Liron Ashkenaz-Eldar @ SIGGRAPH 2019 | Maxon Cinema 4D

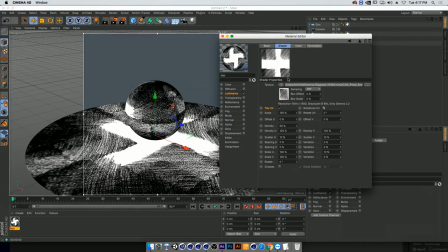And then I'm going to turn on Rotational UVs as well in order to create another way to rotate the texture on top of each other and also tile it in the rotation.
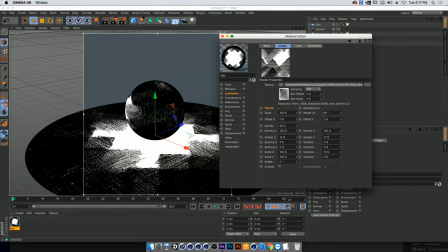Then I'm going to add a little bit of a rotation here, probably 50. Nice. And what I want to be doing now is eliminate the gaps that we're getting here. As you can see, we're pretty close with, you know, covering the entire thing up. But I want to make sure that I don't have these weird wide gaps.
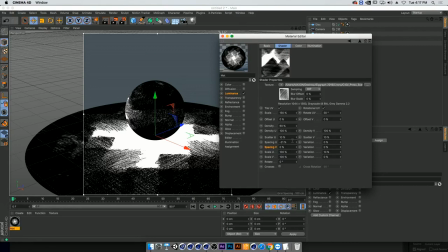So I'm going to go into Spacing U and Spacing V and bring it down into the minuses, move it onto one another,
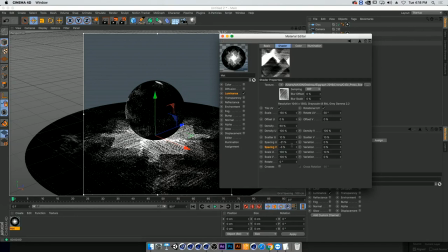approximately 20 here, and then let's do a little bit more.
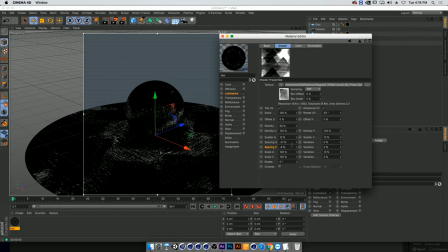Opa. So this is starting to look cool. Everything is covered.
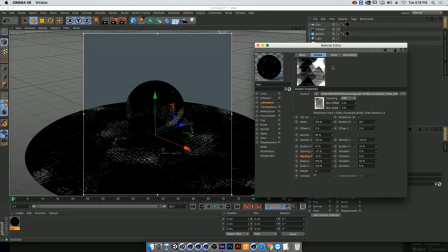I get this really nice variation in the texture. That's exactly what I want. So you must be thinking, okay, this looks weird.
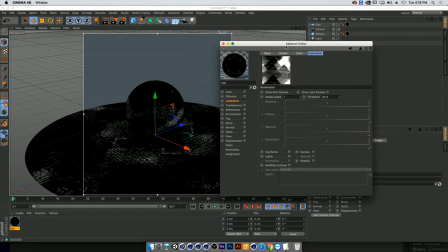What's happening? Where's the light? So now what we're going to do is we're going to go into the Elimination tab, and this is where all the magic begins.
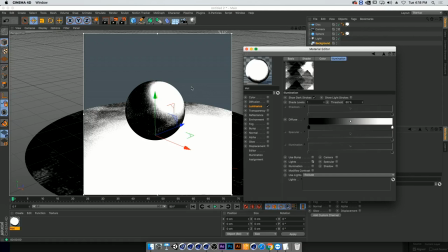Basically, we're going to be turning on lights, which is going to create this interaction of the shader with lights.
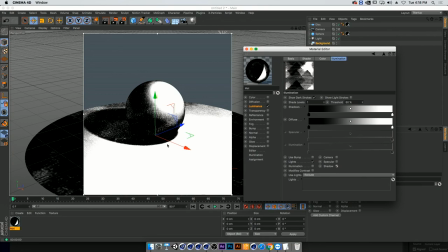And we're going to turn on shadow, which will create an interaction of shadows in the scene.
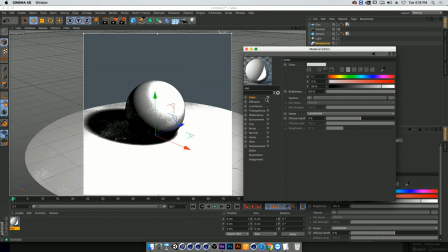So as you can see, we don't have color turned on in here. If we did, it would actually mess up the entire thing and makes it look unrealistic.
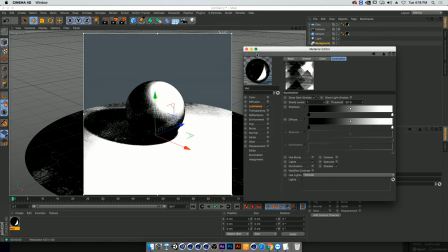We really want to be sticking into luminance at that point. Now, I'm having two problems here.
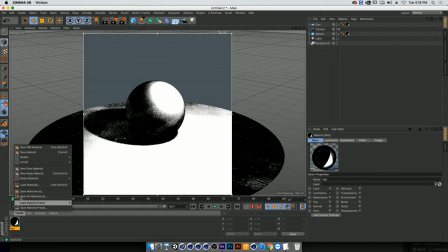First of all, I have a background and I want this background to be the same color of our floor.
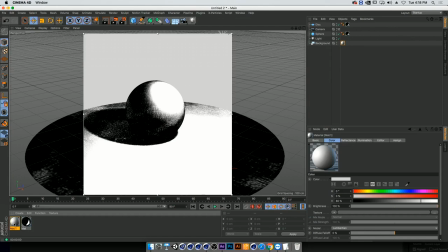So I'm going to open a new material, put it on my background, and have it, again, in luminance channel, just completely white.
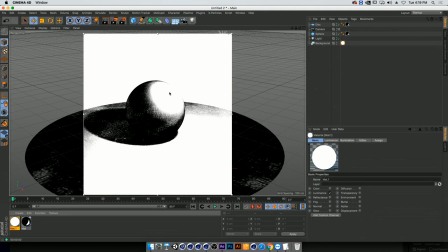So two things that are happening in the shader that isn't really believable. One, we have this really, really harsh light in here that doesn't create a really nice gradient between our shadows and our color. And the second thing is that we have a floor, which we need in order to have shadows,
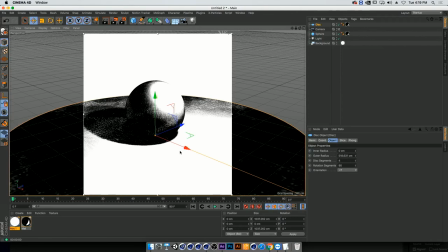but we're getting this really rough line over here with shadowing, and it doesn't really look that great.
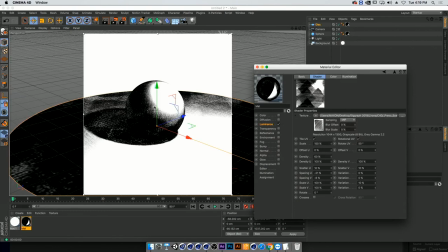So we're going to tackle both of those things. The first thing we're going to do is I'm going to show you how to tackle the first problem, which is this harshness of white. We're going to go into the Elimination tab again, and now what we're going to be playing with is these colors here. So right now, my white is completely white. Basically, it's going from black to white.
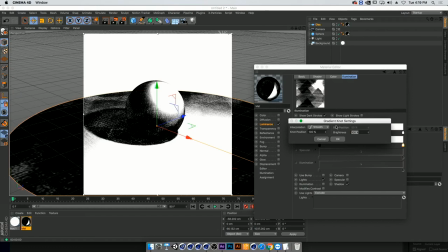What I wanted to be doing is not do that. And I'm going to go with a very low number just to show you how low you can go.
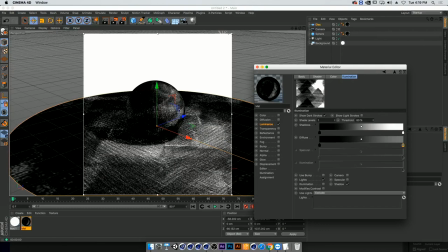It's not going to be the look that we're looking for. But if I go 50, it's going to be really gray. And now we can start seeing how it's still interacting with light, but it's not really revealing the lightness that we want.
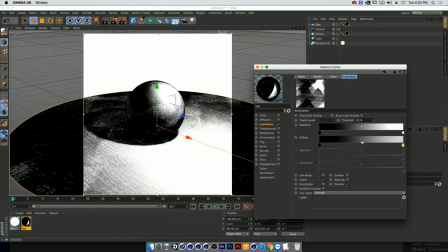So I'm going to go in at about 80. And now we start getting this really nice movement between darks and lights. And our shadow is a little bit too dark, maybe. So I can play around with this color over here and drop it down a bit.
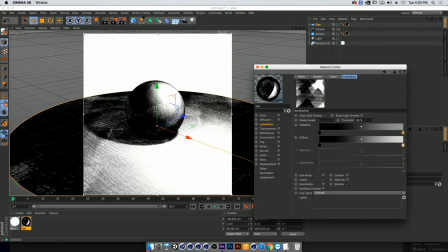And that would create a little bit of a less harsh shadow here. And that's nice.
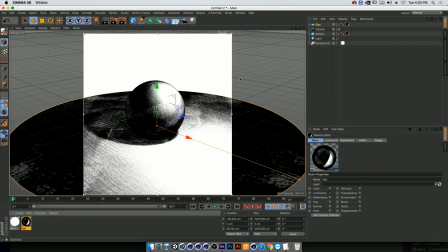And now the second thing that we were talking about is actually solving this weird problem over here.
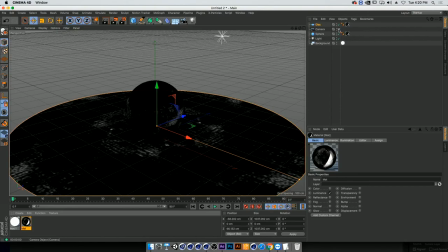So I'm going to snap out of my interactive render region and turn off my camera.
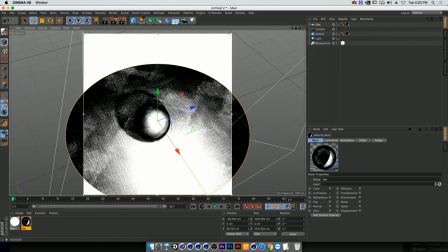And I'm going to be looking at my scene from above. Let's see it. And now I'm going to be turning on the interactive region again. So right now, as we can see, everything is working in the scene, but this part is really dark.
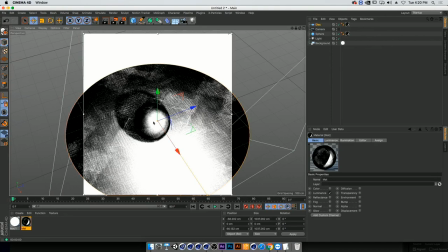So what we're going to be doing is actually tackling this problem the same way that we tackle the first where the light is.
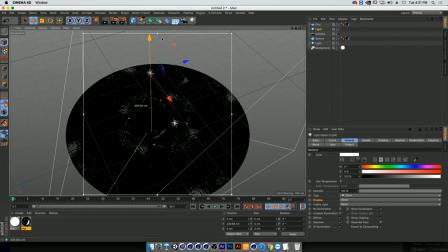So we're just going to add another light. And now instead of turning on shadows, we're just going to keep it as is.
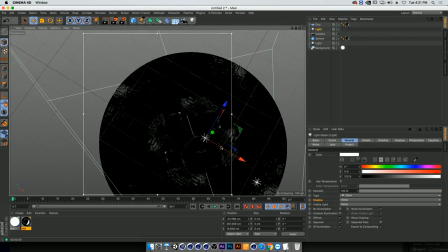We're going to grab this light, and we're going to be moving it
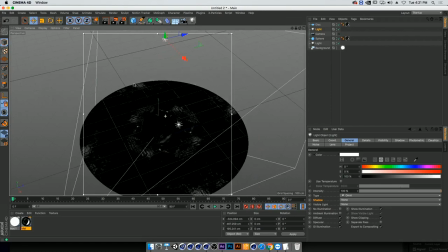all the way to where the floor kind of ends.
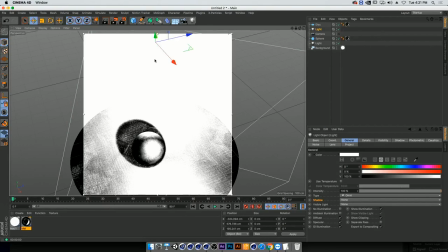And we're going to be eliminating and illuminating this part of the floor,
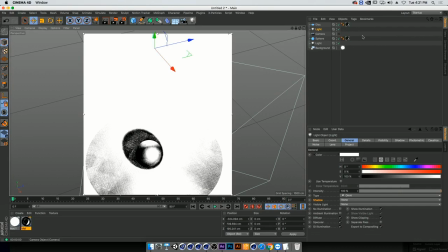basically making it white and basically creating this seamless transfer into the background.